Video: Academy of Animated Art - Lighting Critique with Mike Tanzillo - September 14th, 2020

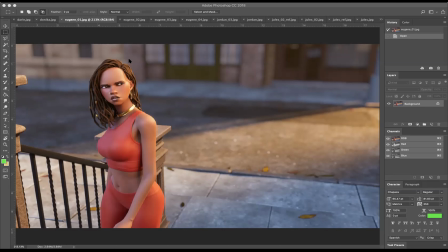All right. Hello, everybody, and welcome to our Monday Live Lighting Critique. For those that don't know, we have a lighting critique that I try and do every Monday and Friday.
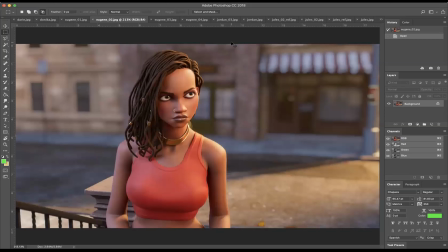This is work. The Monday critique is work posted by Academy of Animated Art lighting students over the weekend.
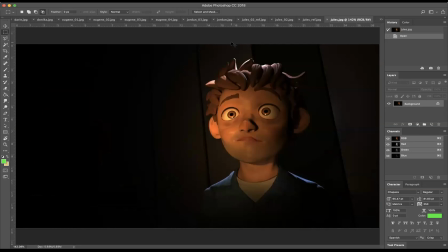And I am just going to kind of go through them, talk about some of the things that are working, some of the things that can be improved upon and go from there.
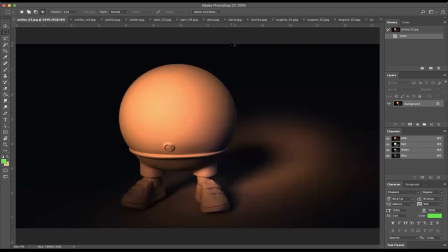We've got a lot of images, so I don't want to waste too much time.
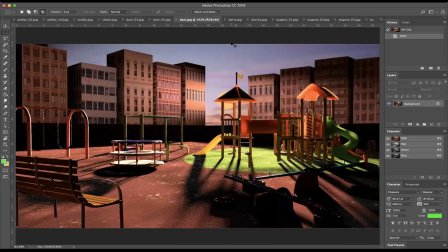But as you guys know, from the last couple weeks, I am traveling at the moment.
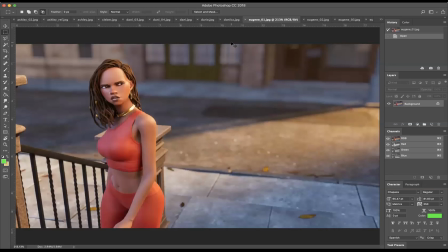So if my lighting and sound is a little off, please forgive me.
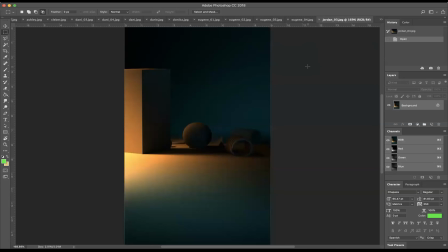But hopefully that's going well. Now, throughout this process, hello. Oh, hey, Jordan and David. Throughout this process, if you have any questions at all, please feel free to add them in the comments window on Facebook,
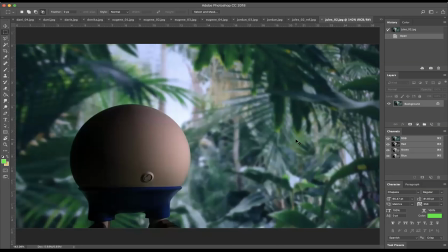I will be able to, I'm going to check that periodically, and then additionally I will,
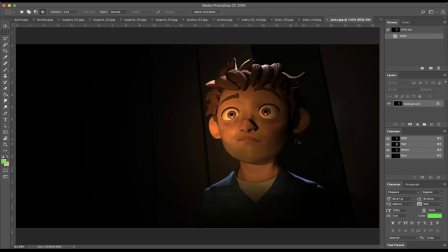and then I'll be posting this to our YouTube channel, and for our lighting students, this will be going on your page as well.
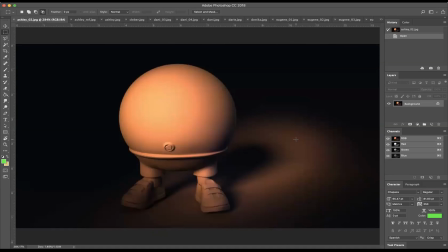So let's get into it. Okay, let's see, Jordan, you are here, and so let's go ahead and go with yours first.
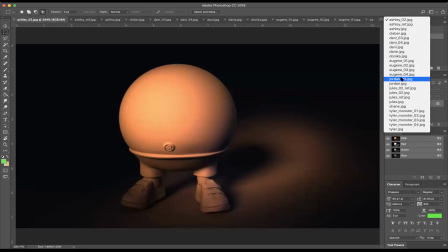There's something on the way there, right? All right, so Jordan, we've got some submissions here from you.
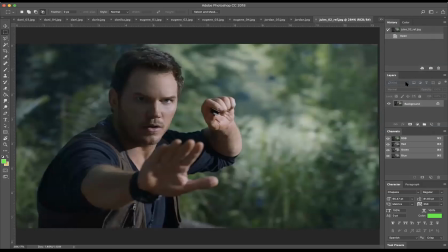You had a question in your post about render times and how it was taking a while.
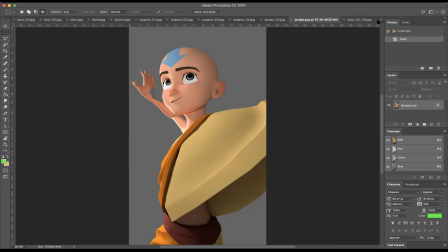So if you haven't done lighting before, the render times kind of go up exponentially. And I think that's what you're referring to. It may have been the playback on the screen, but it's one of those things that like it's really kind of hard to get a good sense of what's
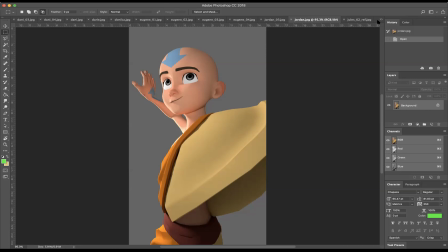going on on your machine on an individual file if you're seeing it happen over multiple files uh it could be a little easier to diagnose but just saying that it's feeling a little heavy um it's hard to say what i but but all that to the point of what i like to do is
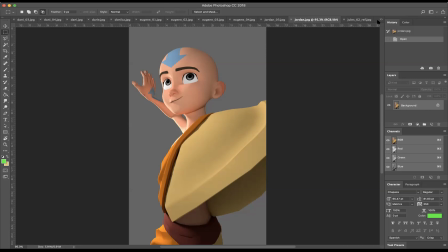i like to do diagnostic work which is um i like to simplify things if i feel like a scene's gotten too heavy and rendering longer than it should i'll try to isolate components like maybe try rendering the whole thing without any shaders on um like all lights off,
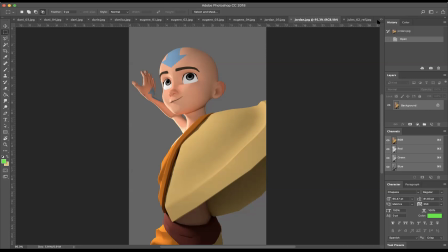no shaders, just a grayscale scene. If that renders quickly, then you go ahead and add the shaders and maybe one light. If that's rendering okay, then start adding light individualities and see where things start to bog down. Because then there may be a light where you have a typo and the number of samples that you have, and that's really slowing things down.
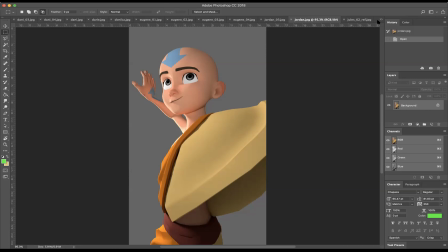And that can kind of identify itself that way. But it is a little bit tricky. It's more art than science on that to kind of get a feeling for it. But I hope that's a little bit helpful. So, um, okay. While I have you here, I'll talk about your two submissions here.
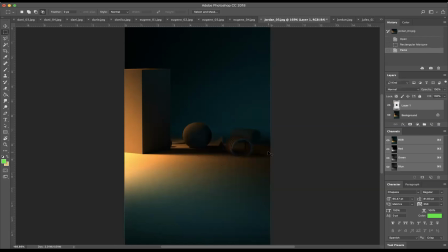So with this one, I think you can just go brighter with the, with the sphere as a whole, um, get a little bit more, you know, we're talking about getting a little more rim light on there. I think you can kind of go up to like around that level with it. Um, the biggest thing is you don't want it to, uh, you want it to kind of stand out from the surroundings.
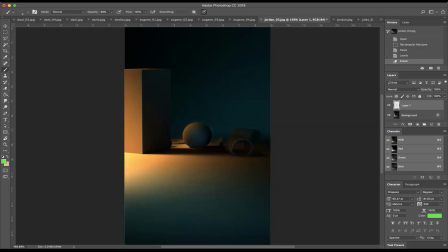Um, and then, and then you may want to take down the the light over here just a little bit just so we can kind of focus in on that.
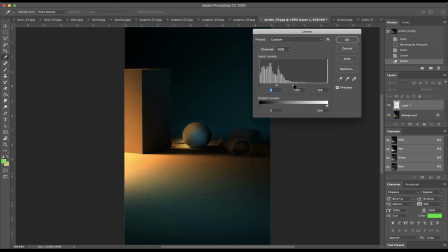So I mean we can even increase that brightness just a little bit there just to get get get that sphere to pop off just a little bit more.
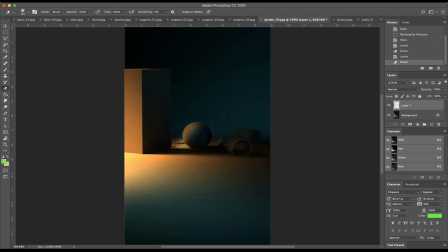And then we can really tone this down to kind of again center everything and focus in on that area. It's good to have this idea of light coming and happening off screen but we we don't want it to be too distracting.
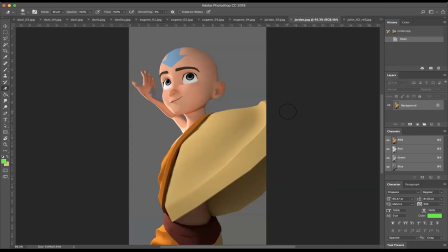In terms of your other image, it's a, this is a very simplified character. Your light position is good. We've got a light kind of coming in here, kind of scraping across. The problem is like we're not, there's not enough, well two things.